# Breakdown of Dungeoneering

Hello everyone, my name is David and today I'm going to show you how I did my animation. Now I wanted to make a video recording my screen showing how I did it. Sadly that wasn't possible because my program to record my screen kinda crashed on me. So I'm just going to do an image step by step and explain to you what I did.
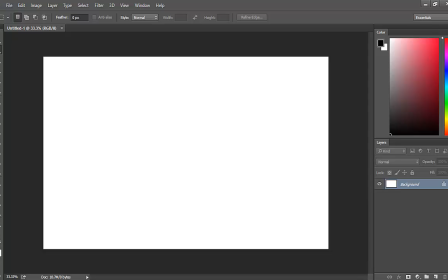So the first thing I did was open Photoshop to be able to create puppets for my characters for the animation.
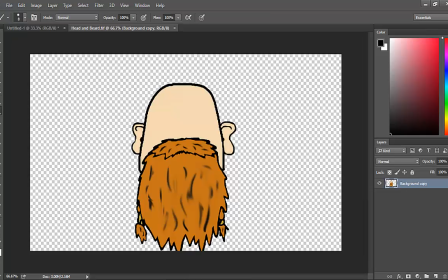So it's easy to make a puppet. You just start off limb by limb, doing a head, a body, an arm, the other arm, and so on.
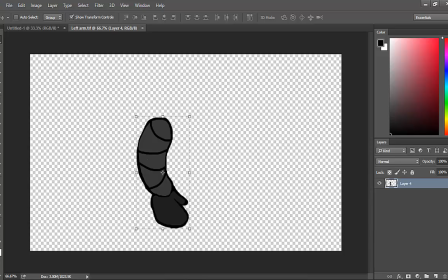So that was an easy step. Just need to visualize your characters before you start so you can work faster.
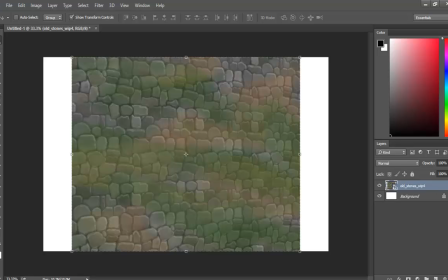Um, Next thing I did was work on the background, the sceneries and stuff. So I started uh, creating textures for the ground, for the walls,
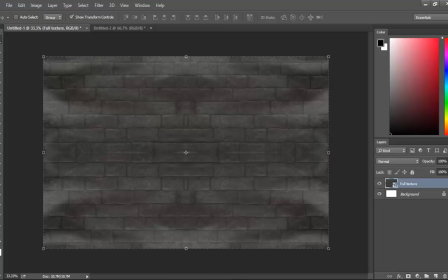added a little bit of fog, a bit of moss, because it has to have this like dungeony feeling to it.
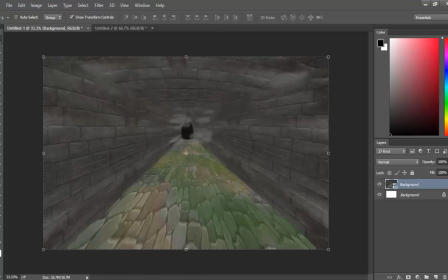And then I used the distort tool to place them, give them a bit of depth. And there you go, this is how I got this result here. Then I added some torches, and you'll see what I'll do with them later.
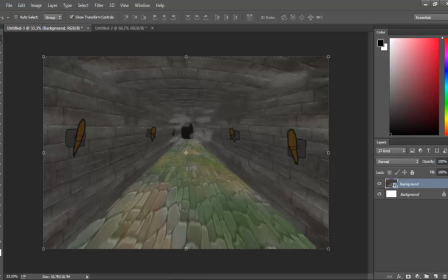But this was also to create a bit of lighting and a bit of atmosphere.
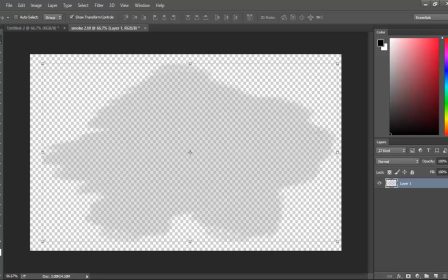So speaking of atmosphere, I also created some clouds. I just used the regular pen, a gray color. I decreased the opacity, and I just drew some kind of cloud, so it became transparent.
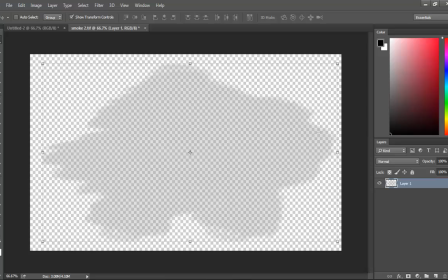And you'll see what I'll do with it later. But it was pretty useful.
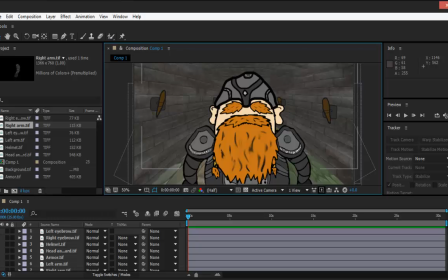Now, then I started using After Effects to be able to assemble everything. So as you can see right now, I have this character in the scenery that I want him. I placed every single one of his limbs where they had to be, so that, for example, the head is in front of the torso,
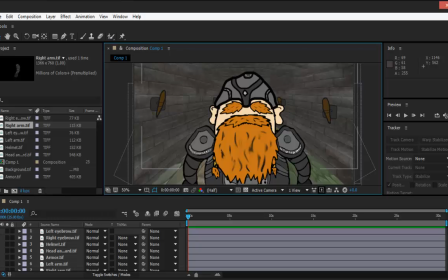the helmet is in front of the head, so that it looks like it is completely assembled. To animate my characters, give them a bit of emotions, make them move, I moved their limbs like eyebrows, hands, body.
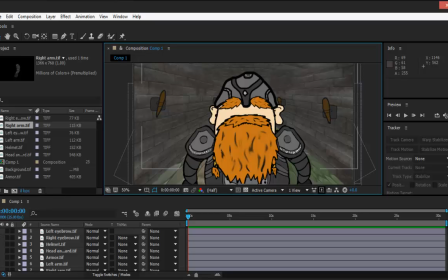I used the positioning option right under every element that you can see here. So on the timeline, every time I move something, it will slowly move to its position while it plays.
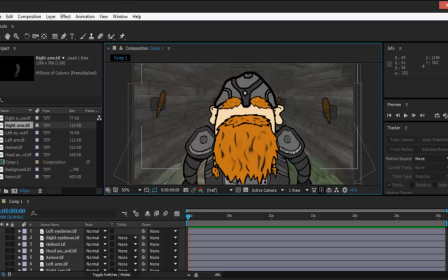So I'm sorry that I can't show you, but if you look at my animation, you will see that hands are moving. That's because I decided to rotate and change the position throughout the whole animation.
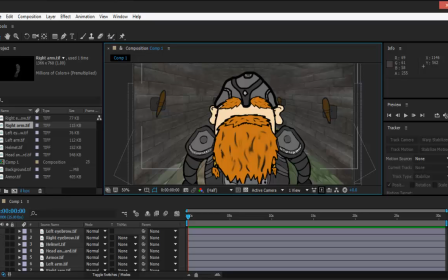That's how I animated emotions to my character with eyebrows and such.
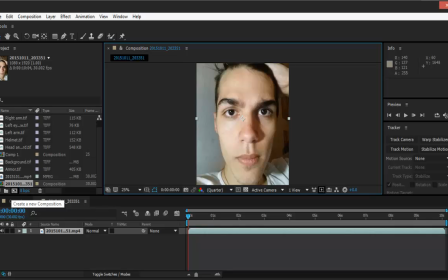Next is the most important part of all, adding mouth and eyes. Well, right now we have the dwarf puppet, and the dwarf doesn't have eyes, he just has a mouth. So I'll just show you the simple process of doing that with the mouth, and I'll show you with the eyes, and so on.
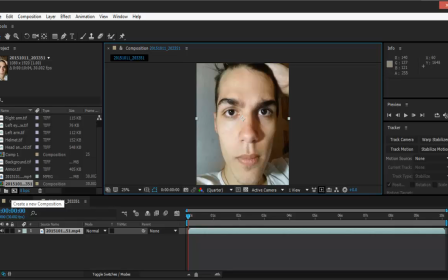So first off, you want a recording of yourself, of your face, preferably with a good lighting, not too much shadow, not hair in the way, because that would be some kind of a problem if the lighting or hair is in the way.
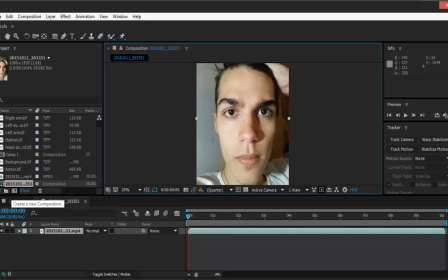So you're going to first stabilize the motion.